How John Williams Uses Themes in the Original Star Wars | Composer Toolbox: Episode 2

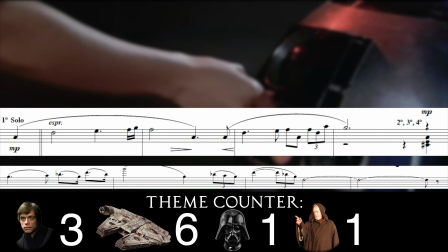About the Force theme, Williams says this, quote,
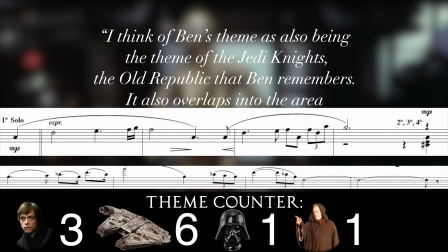I think of Ben's theme as also being the theme of the Jedi Knights, the old Republic that Ben remembers.
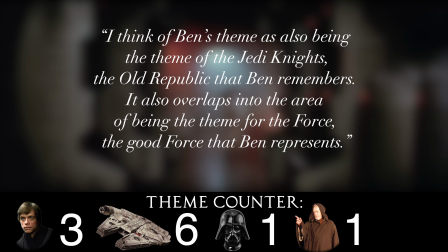It also overlaps into the area of being the theme for the Force, the good Force that Ben represents, end quote.
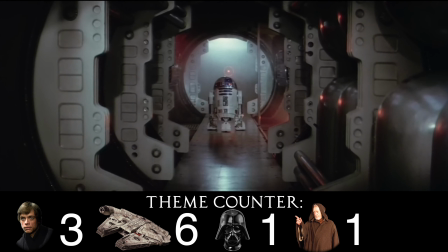Knowing this in terms of subtext here, Leia is recording a message that is, we later learn, directed to Obi-Wan Kenobi, a Jedi Master from the days of the Old Republic.
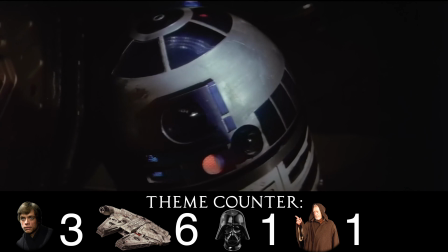I think Williams could have simply played Leia's theme first here since we see her first,
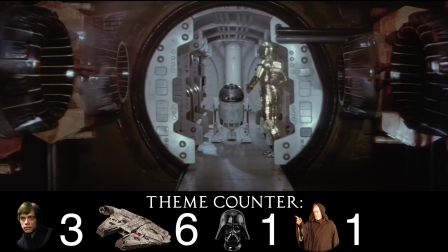but Williams knew the connection of the recording to Ben was important, so he emphasized its connection to the Force before introducing us to another character theme.
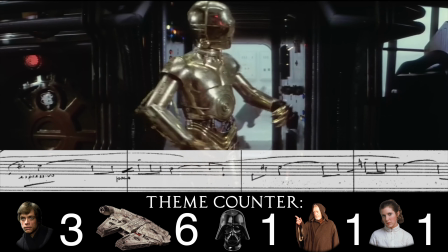But Williams doesn't let this opportunity to introduce us to Leia's theme slip by either.
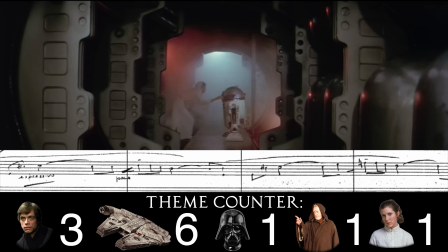As we see a full shot of Leia, we hear Leia's theme as well. Then, at the cut to the rebels being led down the hallway,
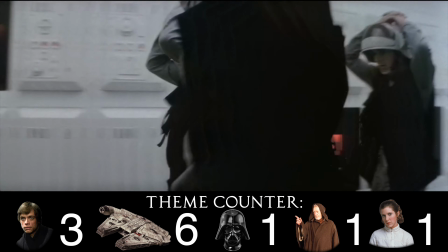Williams doesn't play the rebel fanfare, because, well, they're not running anymore. They've been captured.
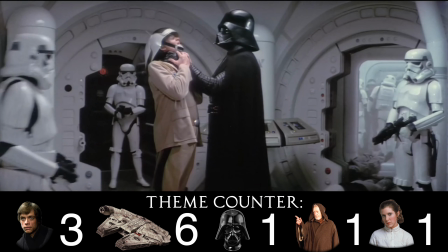There's no need to play the rebel fanfare. Then, after we see Darth Vader choke Captain Antilles to death, we again see Princess Leia,
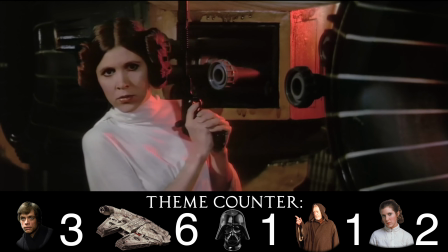and Williams makes another statement of her theme so that the connection between her and her musical theme is formed in our mind.
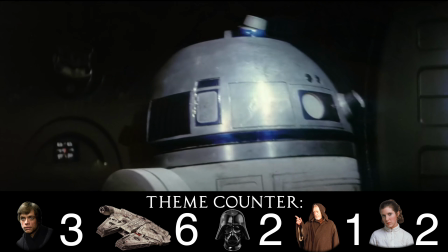Next, as we see the droids again, Williams plays the unaltered Imperial theme for us.
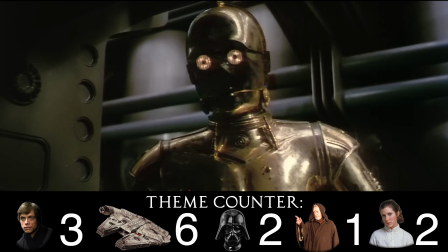At first, I found it a little odd that the Imperial theme would be playing in conjunction with the good guy droids.
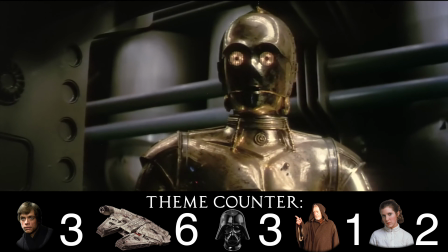But I think Williams is probably playing the threat of the stormtroopers just around the corner, and this seems to make sense since we see C-3PO nearly get shot by a blaster.
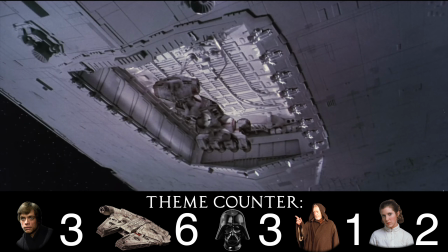Next, as the escape pod hurtles towards Tatooine, Williams plays a melody that doesn't really mean anything and isn't used outside of these few seconds.
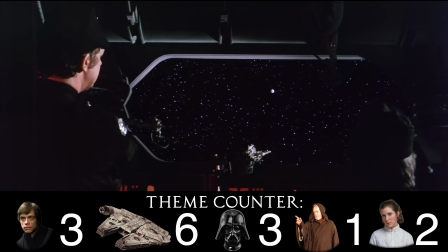I also find it interesting how Williams uses a romantic-sounding sound for the droid's escape,
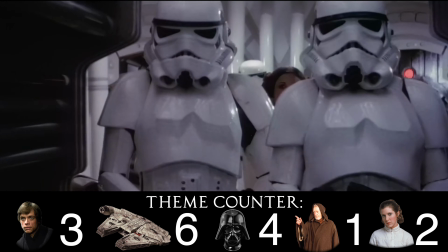but more on that in a future episode. Then, as we see Leia being taken prisoner and being led to Darth Vader,
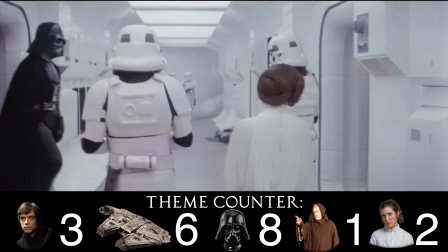the Imperial theme plays, as we expect it to this time, in conjunction with the stormtroopers and Darth Vader.
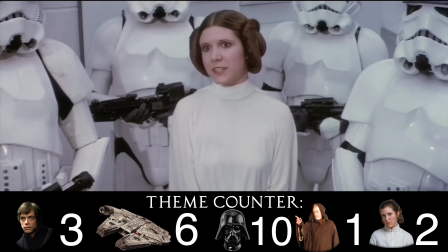Williams again plays the theme several times so that we can get familiar with it and associate it with the bad guys in our mind.
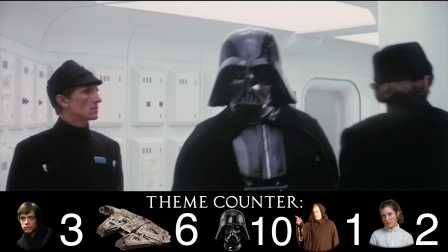Then the Imperial motif is played by brass at the cut to the exterior of the Star Destroyer.
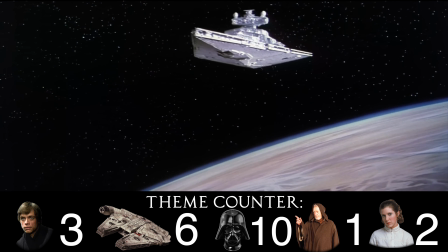This of course helps us associate it with the Empire, and more specifically in this film, the Empire's weapon of mass destruction, the Death Star.
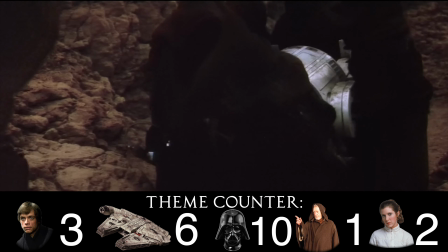The next thing of melodic importance happens in the cue Little People. Here we are introduced to an otherworldly theme for the Jawas that isn't really revisited after this cue.
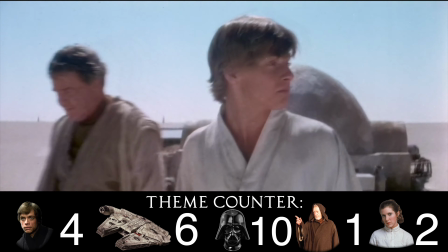But more importantly, we are introduced to Luke, and we hear the Star Wars main theme again for the first time since the opening text crawl.
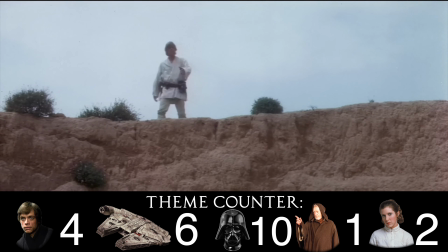Williams almost immediately makes sure that we know that Luke is a very important character in this film. He does this by playing the big, grandiose Star Wars theme we heard earlier, now in the humble-sounding horns.
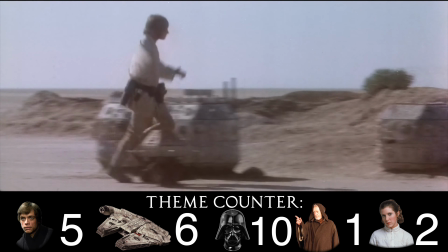Also notice how he plays it as Luke is briefly the only character on screen.
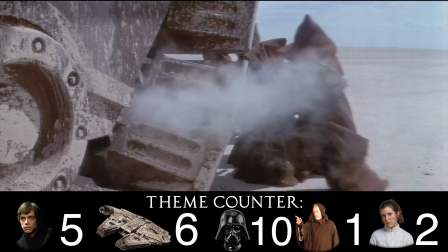The theme is played in a different way, but we've now made a very important relationship in our minds with Luke in the main theme of this entire saga.
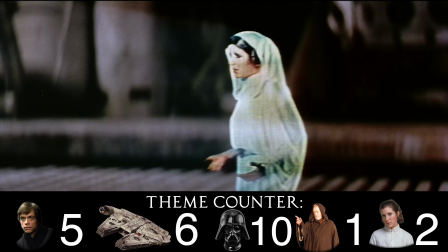The next thing of melodic importance happens when we first see the fragmented Leia message.
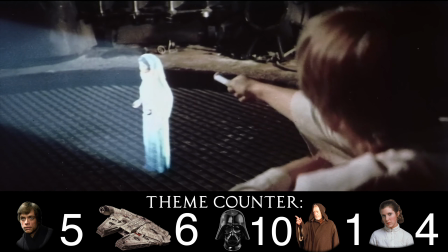We hear her theme again, which of course further solidifies the connection made in our mind. This lets us know for certain that this is the same woman that was captured by the Imperials.
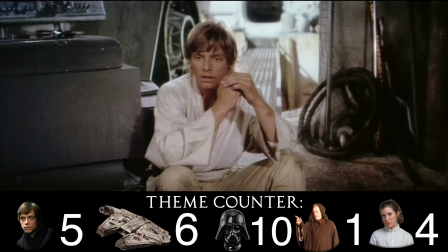Also notice how the Force theme is not played here like it was when Leia was recording the message. What we see isn't complete, and so we still don't know what the importance of the message actually is.
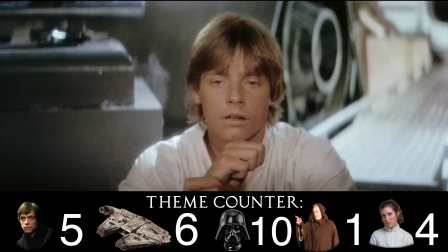So Williams takes this opportunity to associate Leia's theme again. And now we get to talk about the binary sunset scene.
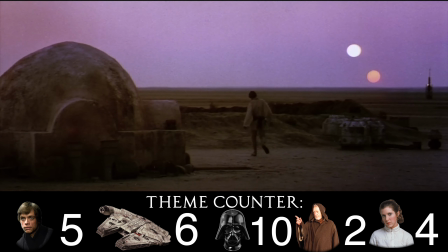Williams has this to say about it, quote, "George asked for Ben's theme here once he had heard it.
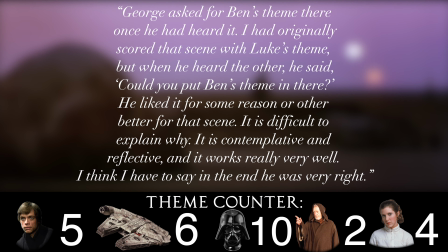I'd originally scored that scene with Luke's theme, but when he heard the other, he said, 'Could you put Ben's theme in there?'
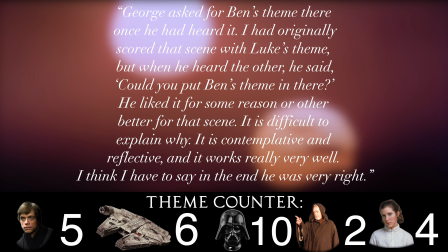He liked it for some reason or other better for that scene. It is difficult to explain why.
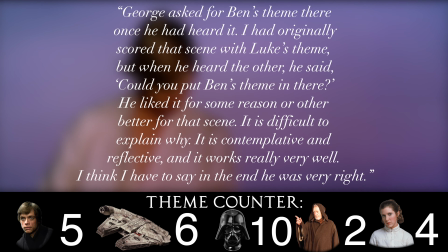It is contemplative and reflective, and it works really very well. I think I have to say in the end he was very right."
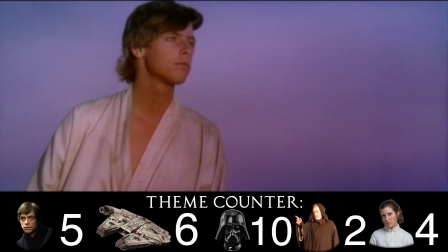But the use of the Force theme also probably has some subtext to it too. Luke wants to leave.
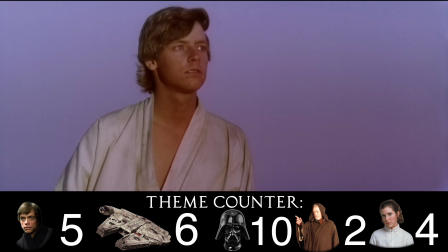There's nothing for him on Tatooine. As he looks towards the two stars, out into the vast expanse of space, he longs for something, maybe for purpose.
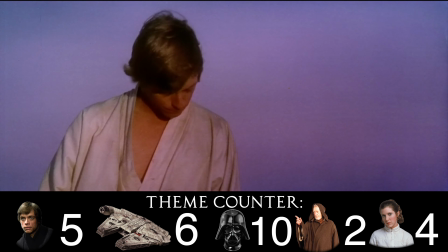As he does this, Williams plays the Force theme. It will be Luke's contact and connection with the Force that gives him purpose later in the story.
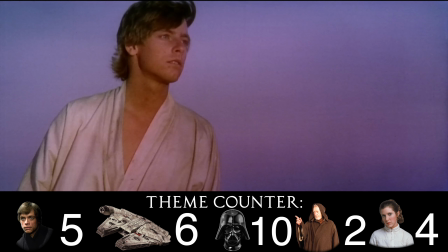It's Luke's connection with the Force that also drives the events of the rest of the trilogy forward. It's really what successfully leads the rebellion to victory in Return of the Jedi. Obviously, Williams had no clue 2 sequels would be made to this film, but I think he still understood on a basic level the importance of Luke's longing for purpose.
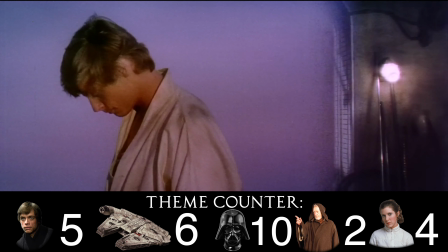His purpose, that is, to be a Jedi Master.